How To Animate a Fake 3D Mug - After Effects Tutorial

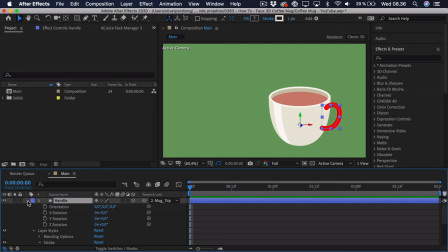242s
Now, a problem with the stroke is that if we actually were to enable 3D for all of the other layers, and we took this handle and rotated it around, you can see that it actually doesn't go behind the cup.
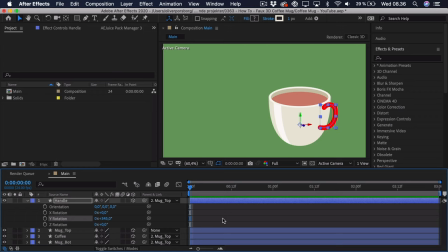258s
It would go behind the cup if we didn't have the stroke, but there's an easy workaround for this, so it doesn't really matter as we get the desired 3D effect. So let's actually animate the rotation. We will start at 0 degrees, add a keyframe to the Y rotation, and let's make this last roughly 1 second.
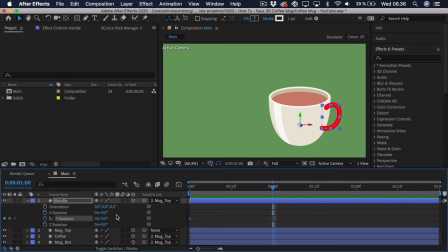278s
We will have to animate this 360 degrees around, so we can actually just type in 1 at the times. That basically just means 360 degrees. So if we play this back, you can see that it spins all the way around. Right now, it looks pretty weird though, because this cup is illustrated at an angle,
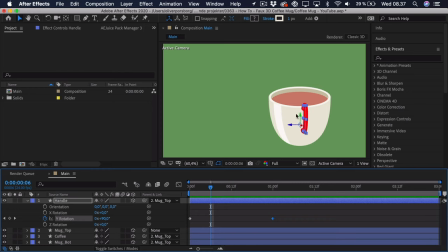298s
which means that at the middle of the animation here at the start, it would actually need to be lowered a bit, because the handle would go from up here and then rotate a bit down and then up again because of the angle.
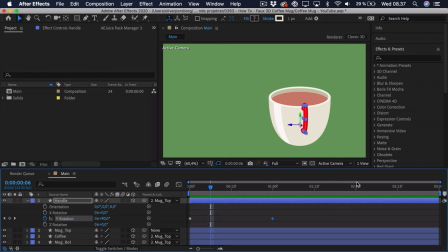312s
But before we do this, we can actually just create some easing for this animation so it's easier to match the other rotation. So we create that by selecting the keyframes and pressing F9, going into the graph editor,
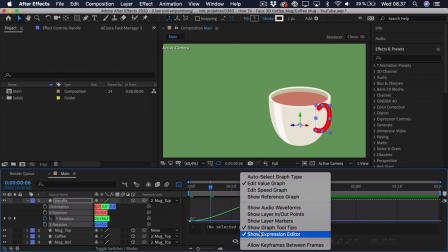326s
and I just have to disable the expression editor so we have a bit more space down here.
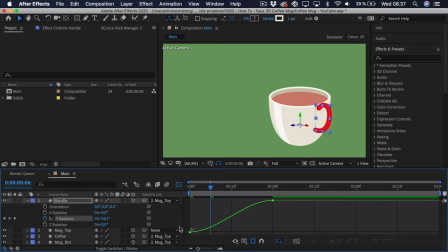332s
This is simply the value graph, so I'll just select the Y rotation. If you don't see the graph like this, go in to the settings and select the value graph. And basically, I'm just going to speed it a bit up at the center, not too much, so it slows in and out of the animation, like this.
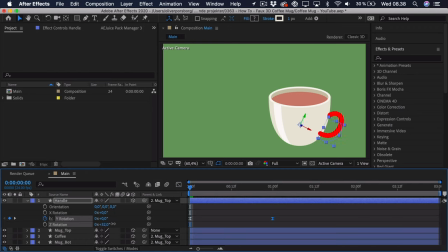352s
And now I'm going to animate the Z rotation, so you can see that it's downwards. This will start at 0 degrees, then we'll go to the point where it's at the center of the cup, roughly, at the start. We can just drag this down so it seems fitting, so that might be right around here.
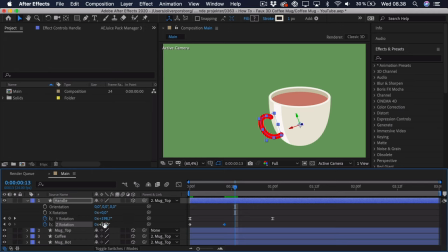370s
Go to the point where it's on the side again, and just change it back to the 0 degrees from the start. So we might need to do some tweaking to get this perfect. Let's first go ahead and just ease this, and do a little bit of tweaking in the graph.
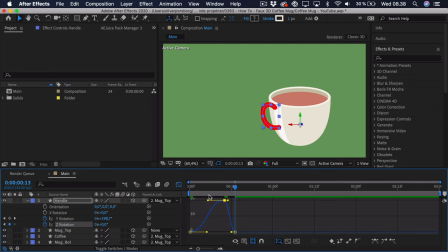386s
So I actually just want to do some simple tweaking. So I'll just line up the paths as you can see here, so it's evenly distributed. Roughly the same on the other side, just to get a bit more easing. So if we play this back, you can now see the animation.
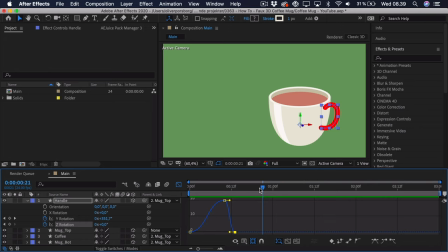401s
It looks a bit weird because it doesn't go behind the cup as of now, but we'll fix that later, so just worry about the first part of the animation. So as you can see, it rotates down, rotates up again, and that's basically what we want.
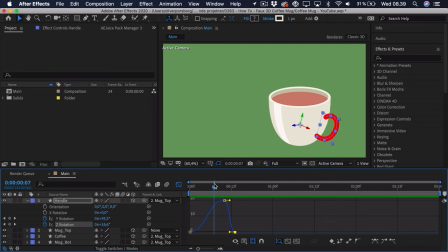416s
So maybe we need a bit more easing at the start, because as you can see, it rotates down a bit too quickly. So maybe you drag this in a bit, like this, and now you can see that it matches a bit better with the actual dimensions of the cup. So we can go back into the standard view,
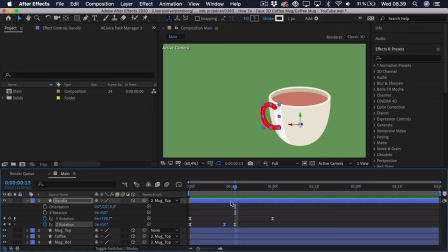434s
and now we are actually going to animate the handle behind the mug, so it doesn't just stay in front of it all the time. And to do this, we actually also need to look at the color, because when we are at the center point of the mug, we want the color to be a bit darker so it stands out.
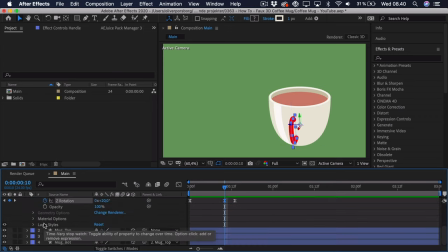455s
Because if we actually open up the handle as of now, go into the layer styles and the stroke, and we just use the eyedropper tool for that standard color, you can see that the handle disappears, and we don't want that to happen. We want it to stand out a bit.
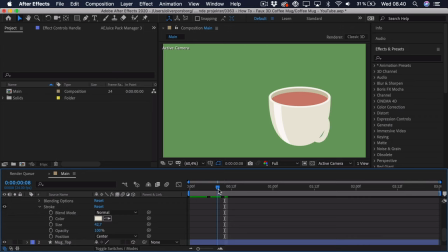471s
At the start of the animation, you can see it because it's at the side, but it's the same color, so it disappears and then appears again on the other side. So what we want is the same color at the start, at the center, a bit darker, and then at the edge again.